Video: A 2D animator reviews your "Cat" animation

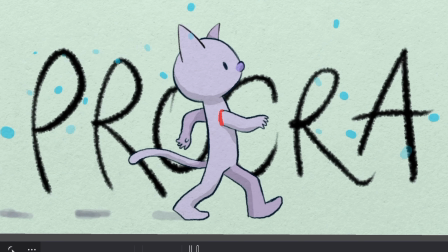Here it seems to be there, and here it seems to be here, so it's not really in a still position there.
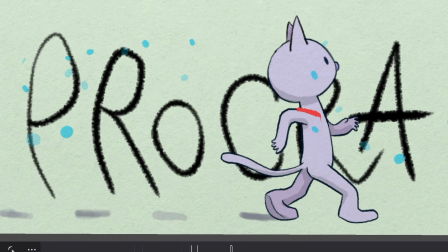We can really feel the difference here between that and that. So you have to be sure that the shoulders are always in the same position, at least in relation to the body, because it can move like this, like that, and so on. But the center of rotation for the arm should be always the same. I really like what you did with the feet here.
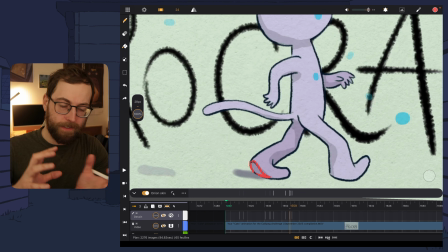Having some torsion movement, we can see the bottom of it, so it helps a lot with the volume.
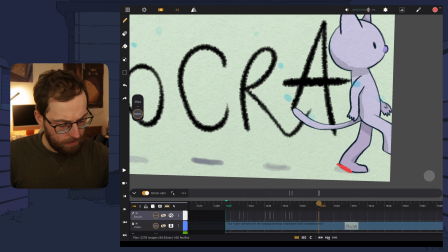Even though I think it's moving toward us, like this, which might be a bit strange, but I'm not sure of it. The rotation of the head is pretty well done. Maybe too much time here and not enough time here. Yeah, when going to the left, it seems to be much quicker. So it's kind of off balance also, because it's here and then here. I'm moving so much when I talk about animation.
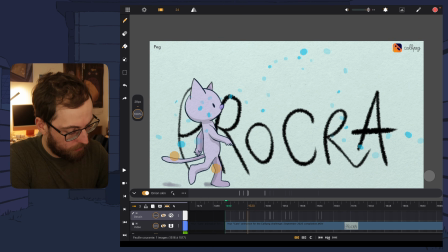So it's kind of You also made some waves with the tail, but it could be a bit less stiff.
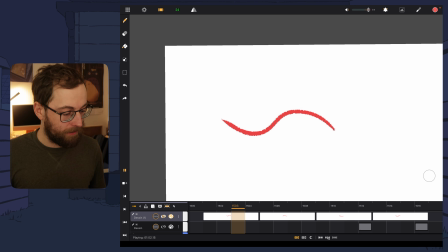It's not that well done, but it's an example of what could be possible. That's just a few advices once again, and I hope this will help. Animation from Ren Glend Art.
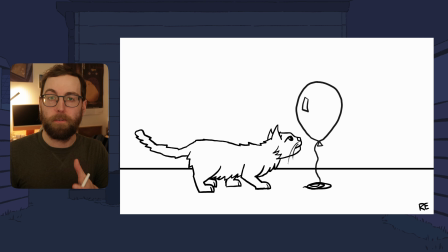The design is much more sharp, which is probably not easy to make consistent, because there is a lot of different shapes and angles.
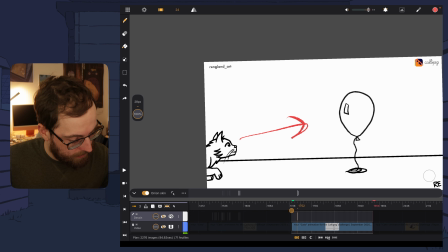I like that the focus is really clear from the start. The character is entering the shot with an intention.
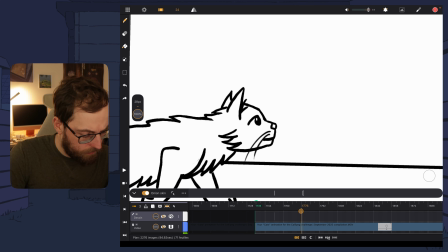So here, the blinking is probably too fast. And also it's happening when the character is still.
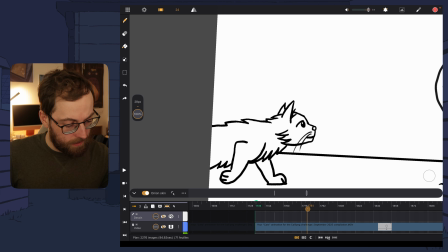So it could be happening there, for example. So not blinking, blinking, and opening the eye here during a movement.
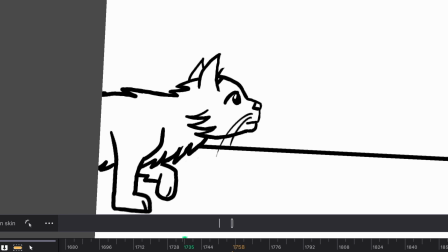It could make it a bit less mechanical. Also here, it seems to smile, then serious, and then kind of a smile again. So it's kind of a change in intention to me. I think the walk cycle is pretty well done.
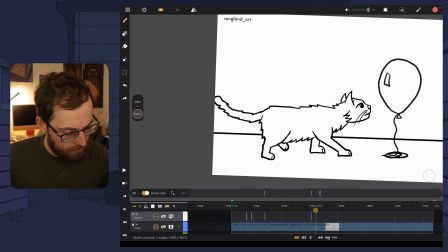We can see the legs being in a still position when walking. Here it's very snappy.
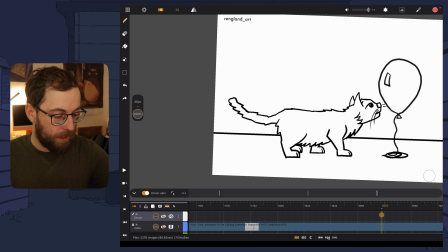Since there is a bit more drawings in the rest of the animation, I might have gone for maybe a transition, a breakdown between that and that.
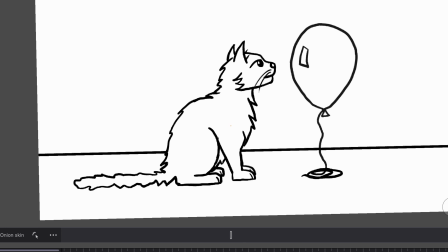It seems a bit much here in regard of what's in the rest of your shot. I think here the leg doesn't have the same size, so it seems to be a bit too long here.
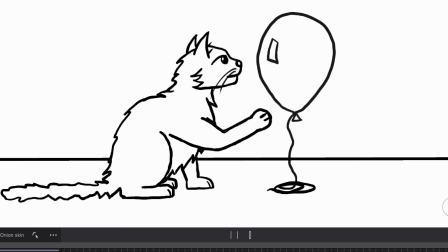Also, we can see that nothing is moving, and I guess we could do something like that.
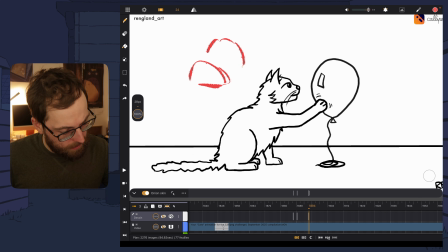So the head going from that to that, maybe. So it's not easy to show, but it's a rotation like that. Here it seems to be very fast also, in just a few frames. It touches for a few frames, okay, and then back one drawing, and that here seems to be too fast.
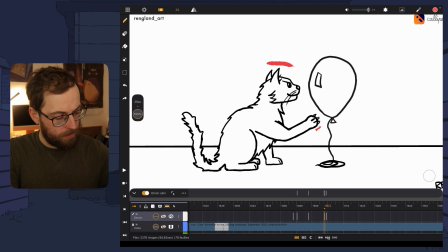And too many things at the same time. So the claws, the head movement, the tail movement, all happening in one frame. Explosion. I don't know if it's good or not to have the cat move at the same moment, the exact same drawing as the explosion. Maybe it works better for the impact, maybe it could be the explosion and then the movement to have kind of a delay.
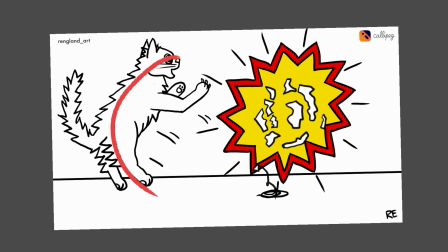I'm not sure. And here the cat could be maybe more stretch like that.
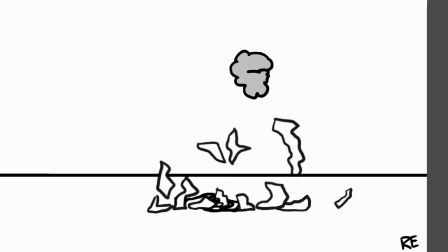I think it's a bit too stiff here. Nice work on the balloon here, going down. So yeah, it's a nice shot with intention and a short story. Animation from Sinan Arslan, and I really like the graphic style of it. With a pencil brush, I guess, and the work on the shape is really nicely done.
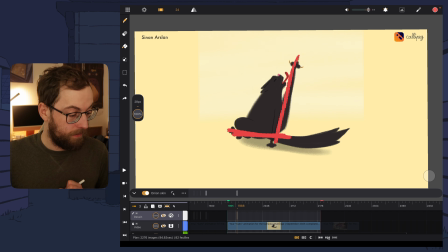Because we have some very sharp shapes like that, so it's basically just a triangle.
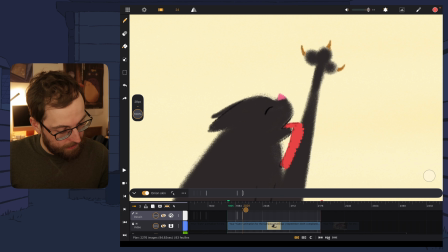The licking is very cartoony also, but the tongue is maybe changing too much volume.
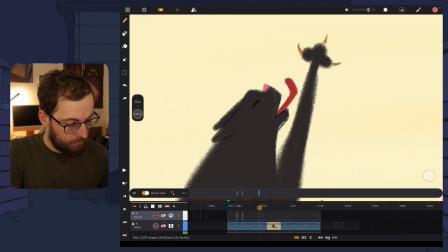So it's really big here, and then pretty small here, but I guess it's just going back.
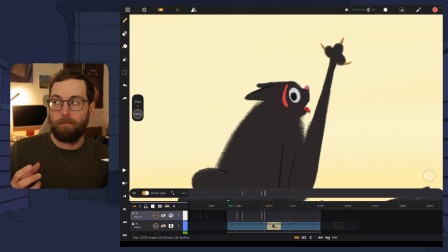That pose here is really funny because we can see the cat attitude of just noticing something and the tongue is still out, the pupils scaling up. So that's also when we can see the intention in the character.
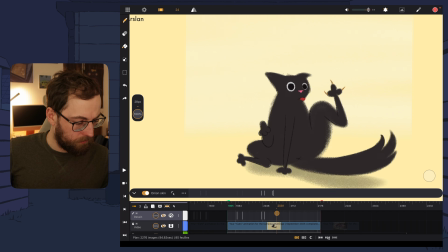Here it might be a bit too sliding in the movement, it seems to work, and I really like that here, that shape.
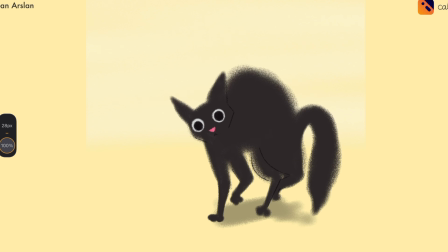And that to me is really a cat attitude to make a small jump, a bit of a smear frame,
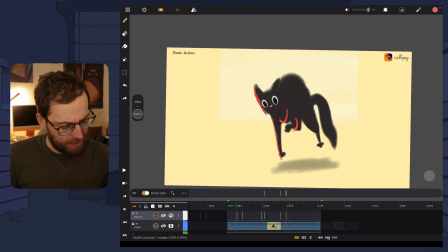and the play on the legs is really nice, really feel the movement of it.
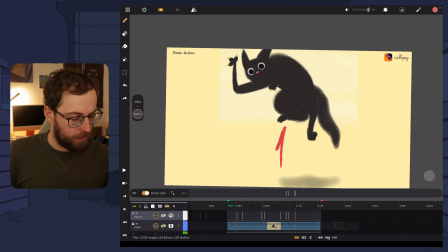Here I'm not sure about the physics, because it's going up just in one direction and then going down towards us. So he's doing that and then this and not this. So the physics seems to be a bit off.
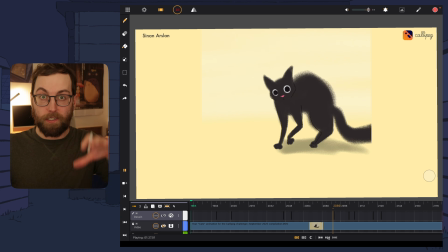Very nice work on the shapes and on the small jumps. I think the posing is really good.